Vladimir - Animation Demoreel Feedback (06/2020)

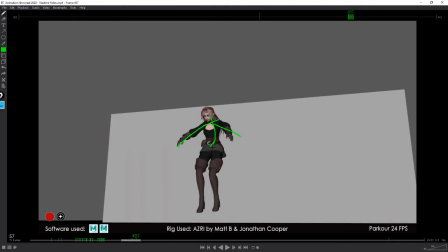So I don't know, put some sort of um, a little bit of that a straight here trying to reach and that one here, something a bit more like that. That could help, right?
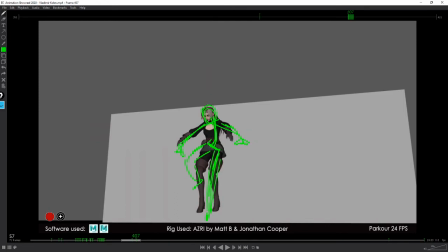Just like, I'm sorry if you can't really read that well, the pose, but yeah, something a bit more interesting. This is very, very boring. By the way, I'm very frank as you can tell.
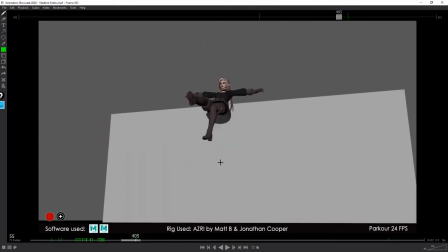So I hope you don't mind, but yeah. So this feels much like a ragdoll falling, not even a ragdoll, but like very stiff toy falling. So you want before any land or jump, you want to have the reach. That's you want to have a sorry, not the reach, a straight in there.
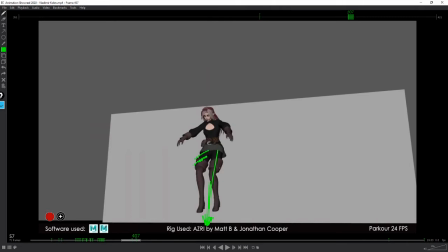And to make it more interesting, like I said, yeah, do it with one leg. It's gonna help. Yeah, that and then the land, the impact should. So don't forget that this just take the weight first, the hips take the weight first, and then the rest kind of follows.
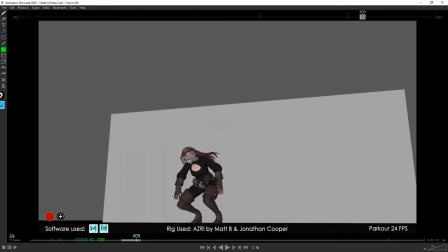So you want to just look at how little compression there is here. This should just accelerate, and here it slows down.
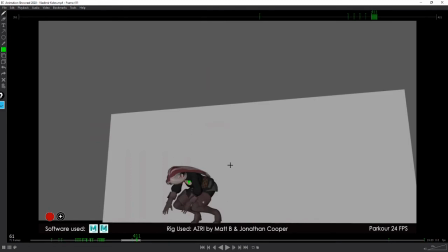So okay, granted, she's still in control, she's not dead. So she's gonna contract her body to just roll forward. But perhaps it's the camera view, but here it doesn't work really well. You need an acceleration here, a bigger acceleration up until I think she's in control.
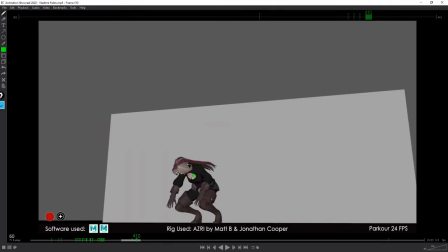She's in controlling here what's happening. Same here. You wanna, I bet in whatever mocap or reference you use, there's one arm that is straight, is before impact,
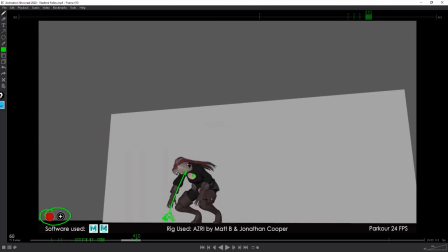or at least reaching to the ground, because you want to protect your, yeah, naturally you will protect your head. Yeah, there will be, I guess, this arm, which is the one that goes. Okay, actually, they both touch the ground at the same time. Same, you don't want that. You want to make it more interesting.
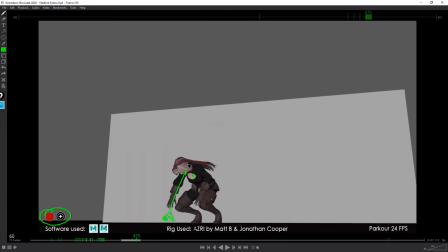You want one hand to touch the ground first. Okay, and like work on that roll as well to have a nice body shape here. Here it looks again like just like a very rigid toy.
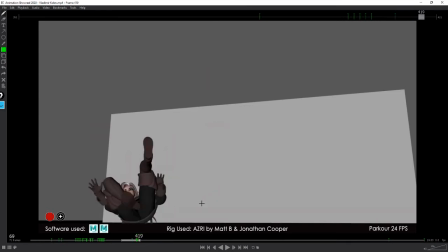Um, yeah, yeah. So I'd say this one not so successful. I would that there would be a lot of things that I would.
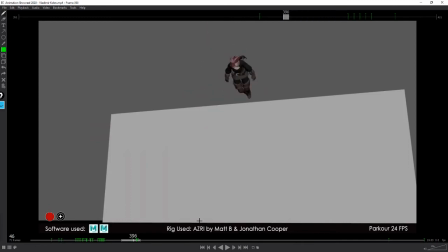The only thing I like is the roll here. This feels quite nice, but then from this frame on, it lacks a lot of weight and detail.
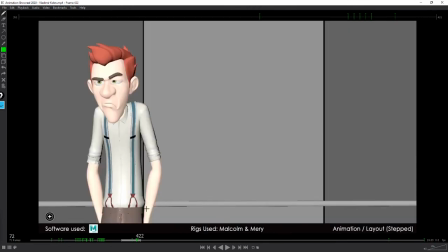So yeah. All right. So acting, I can't really say much on acting really. I mean, I don't know if.
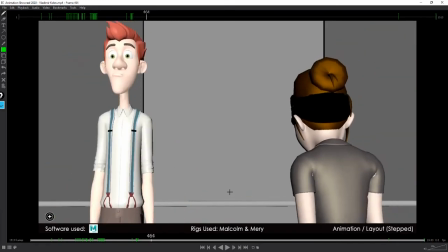Oh, okay. Animation layout steps. Yeah, because I was gonna say it lacks a lot of details.
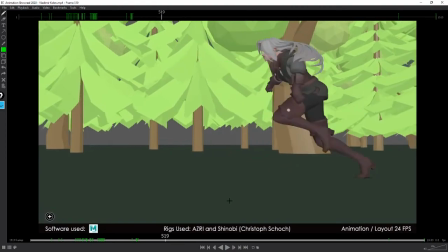All right. Yeah, I'm gonna skip that part. Hope you don't mind.
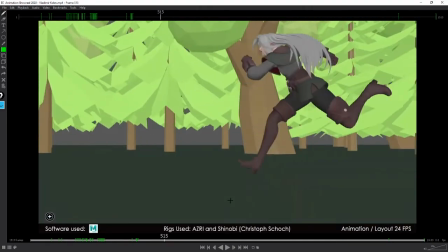Yeah. To me as well, this shot is a little bit too short.
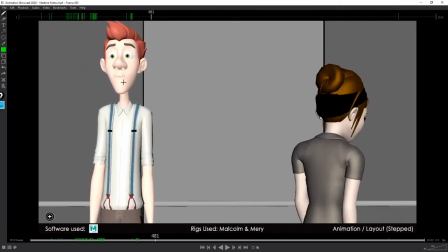So I understand he just is grumpy.
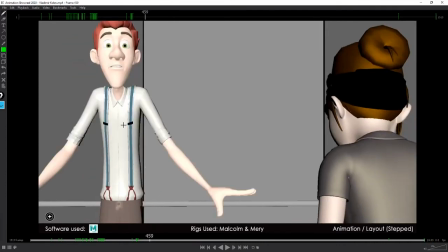He sees her, and then I don't know.
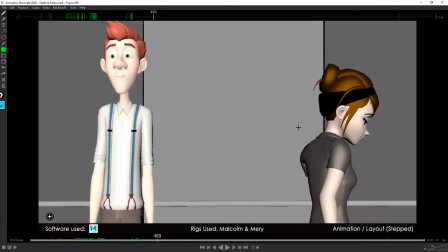I don't know what's happening. Is he in love with her, or uh, is it why he's doing this?
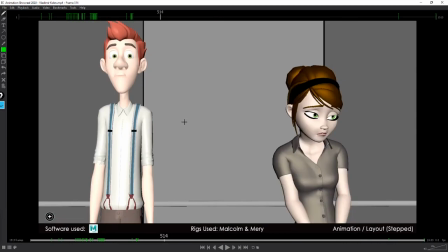Why is he so shocked? Looks like it looks like she's a queen or something, and he's like, oh shit.